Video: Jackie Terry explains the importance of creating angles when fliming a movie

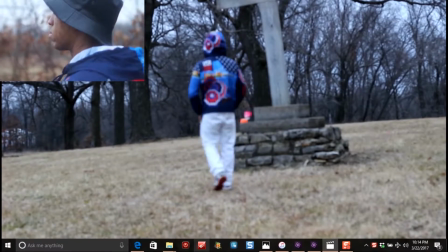right now we're in the angle process, and as you see, I have Ryan walking up to the cross,
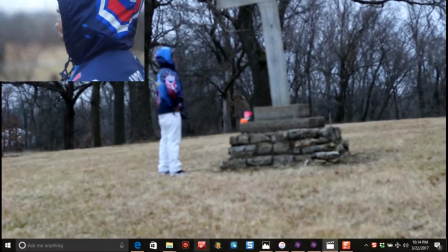and as you see, I'm from a distance, and what I'm really doing is just actually getting different angles of them.
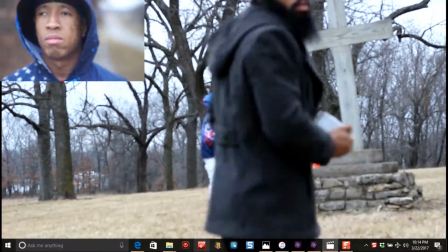So I'm getting a far away angle, and then I'll get a close up angle to them as well.
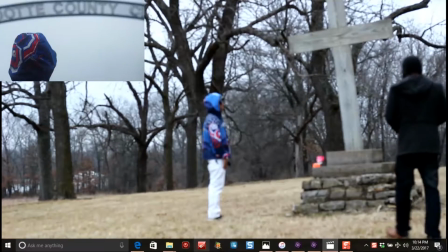You know, angles are very important. And the tricky part about doing this is you never want to stay in the same place for too long.
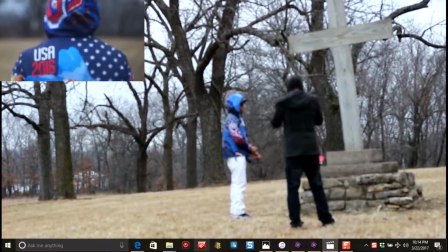You want to get multiple different angles of your subject, because later when you cut those scenes out, it look just as good.
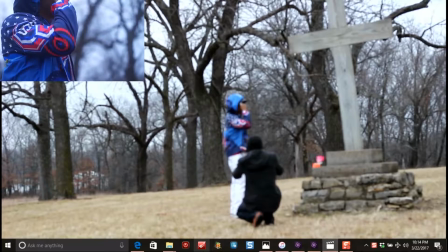And as you see, I'm kneeling down on one knee and switching my angles up.
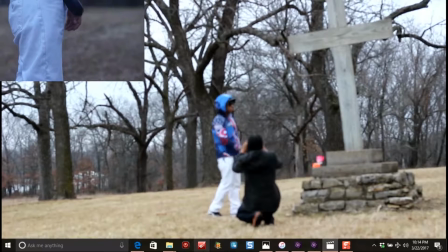You know, sometimes you have to kneel down to get the right angle as well.
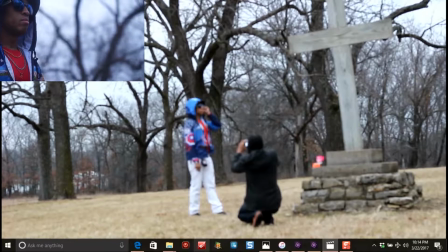And really pay attention to your subject's facial expression,
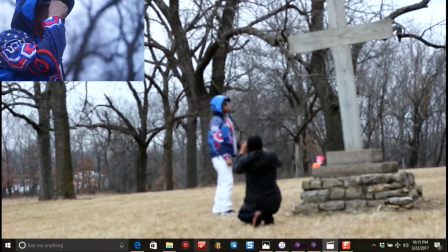his movements, and try to get every angle. As you see, he touches the cross.
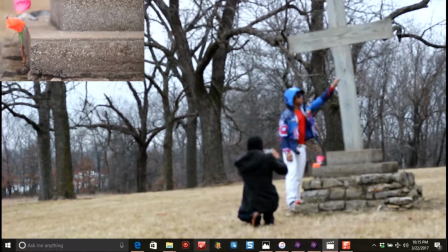And, I start by going all the way up from his feet and all the way up to the top.
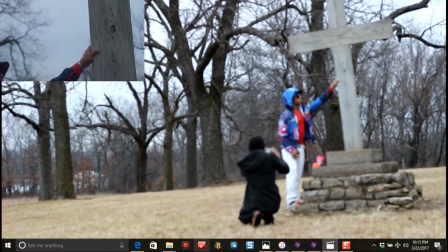So always pay attention to your client's body language, because it's going to help out.
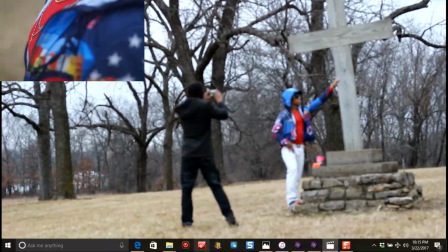Once again, I'm rotating, I'm walking around, I'm rotating that camera, I'm walking around the subject, keeping my distance, and
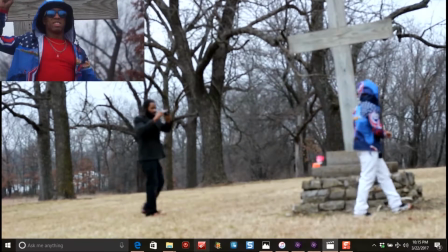really getting that feel of that subject, all the objects around me,
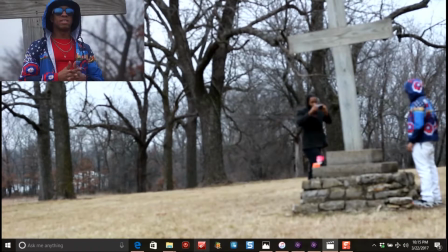because this makes good storytelling. And you could essentially do this with your smartphone as well.
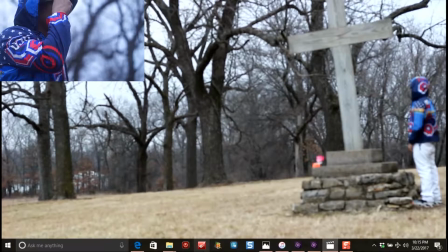I mean, you necessarily don't need a professional camera.
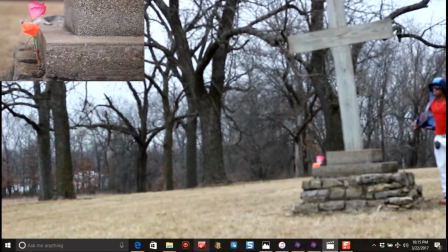You can do this with your smartphone. The key to all of this is just creating different angles of your subject
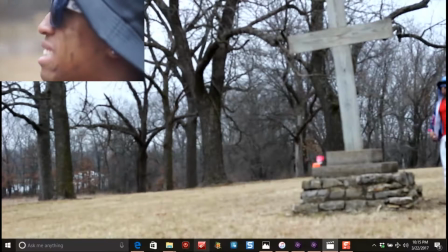and paying attention to your subject's body language. And as you see, I'm off camera right now.
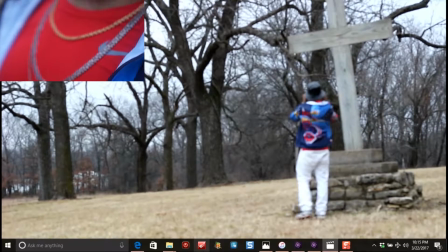I'm off set, and I walk right back in set, and I'm actually getting a picture of that cross as well.
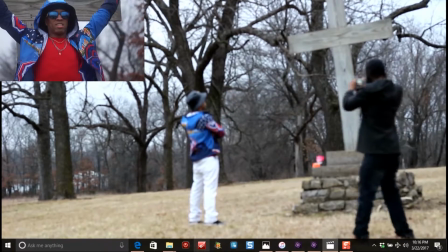Once again, I'm walking around my subject, keeping my distance, knowing when to go in close when need be.
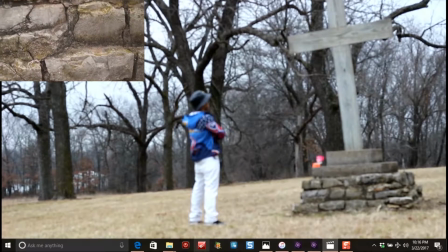So this is what it's all about, man. Good storytelling, good angles.
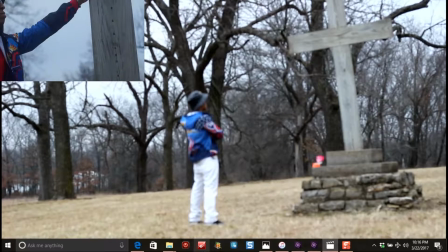Definitely walking around your subject, because once you get those angles are
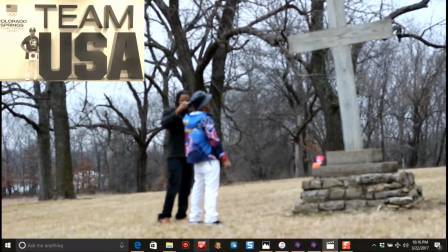important to when you're cutting the scenes out, because each angle has a different form of body language.
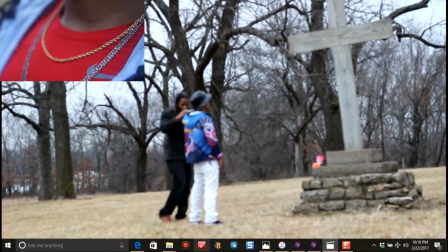It has a different form of expression.
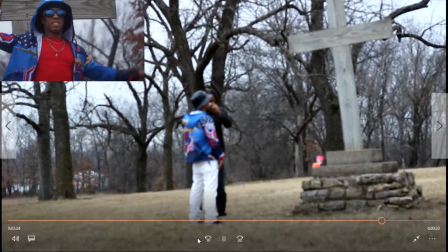So if you're able to cut those expressions into one scene, those angles will definitely come in handy. And as you see, it looks like we're pretty much finished. And as you see, 2 minutes worth of angles.
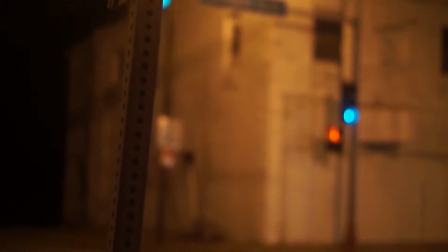2 minutes worth of angles. And as I said, I'm cutting scenes out.
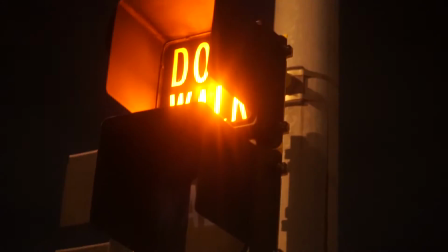When you take it to one of your video editing softwares, whether it be Adobe Premiere or iMovie,
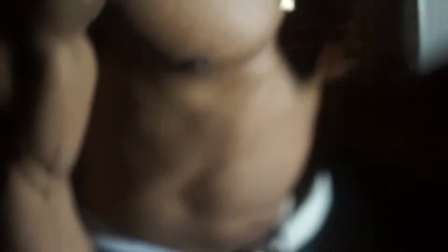that 2 minute scene will be condensed down to at least about maybe 40 seconds, 30 seconds,
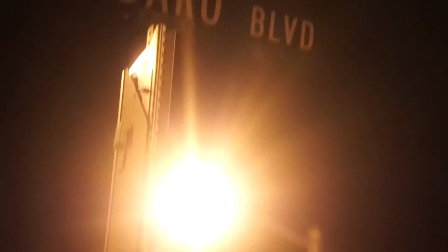or maybe even a minute long. It all depends on how you want it. But the thing is, once you cut those scenes out,
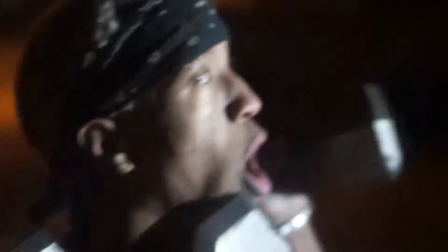it'd be really easy to tell that story,
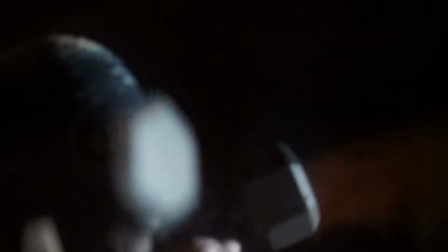because you already have multiple different angles of your subject, and you have multiple different angles.
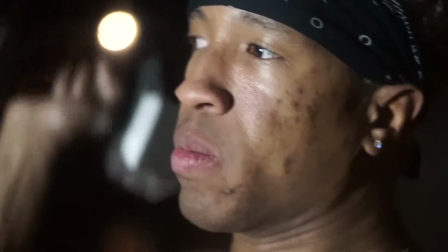You're paying attention to your subject's body language, which really counts in this situation.
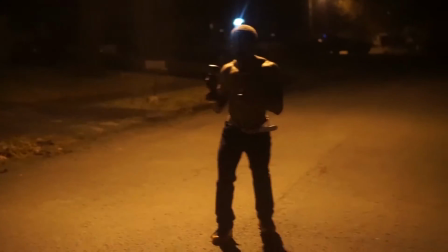And just be aware, never just stay in one spot.
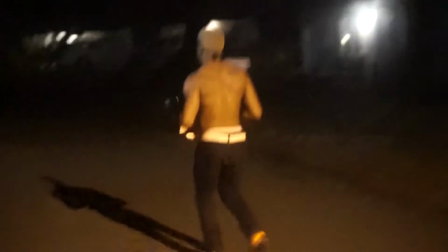If you're gonna stay in one spot for about maybe 5 seconds,
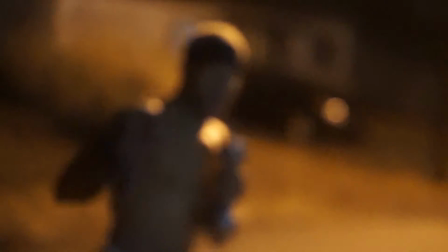10 seconds at best, and then move on to a different location, whether it be closer up or farther out,
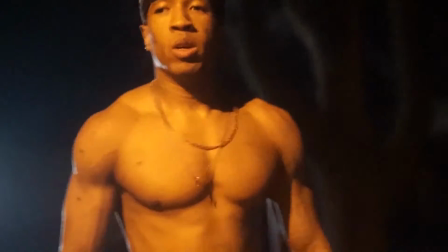because the more angles you can create with your client or with your subject,
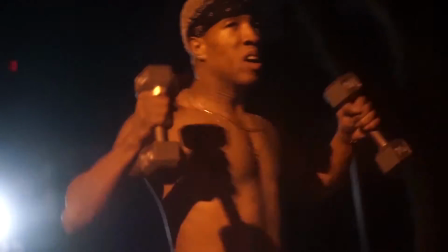whoever you're working with, the better storytelling it will be. And they use this trick in a lot of commercials.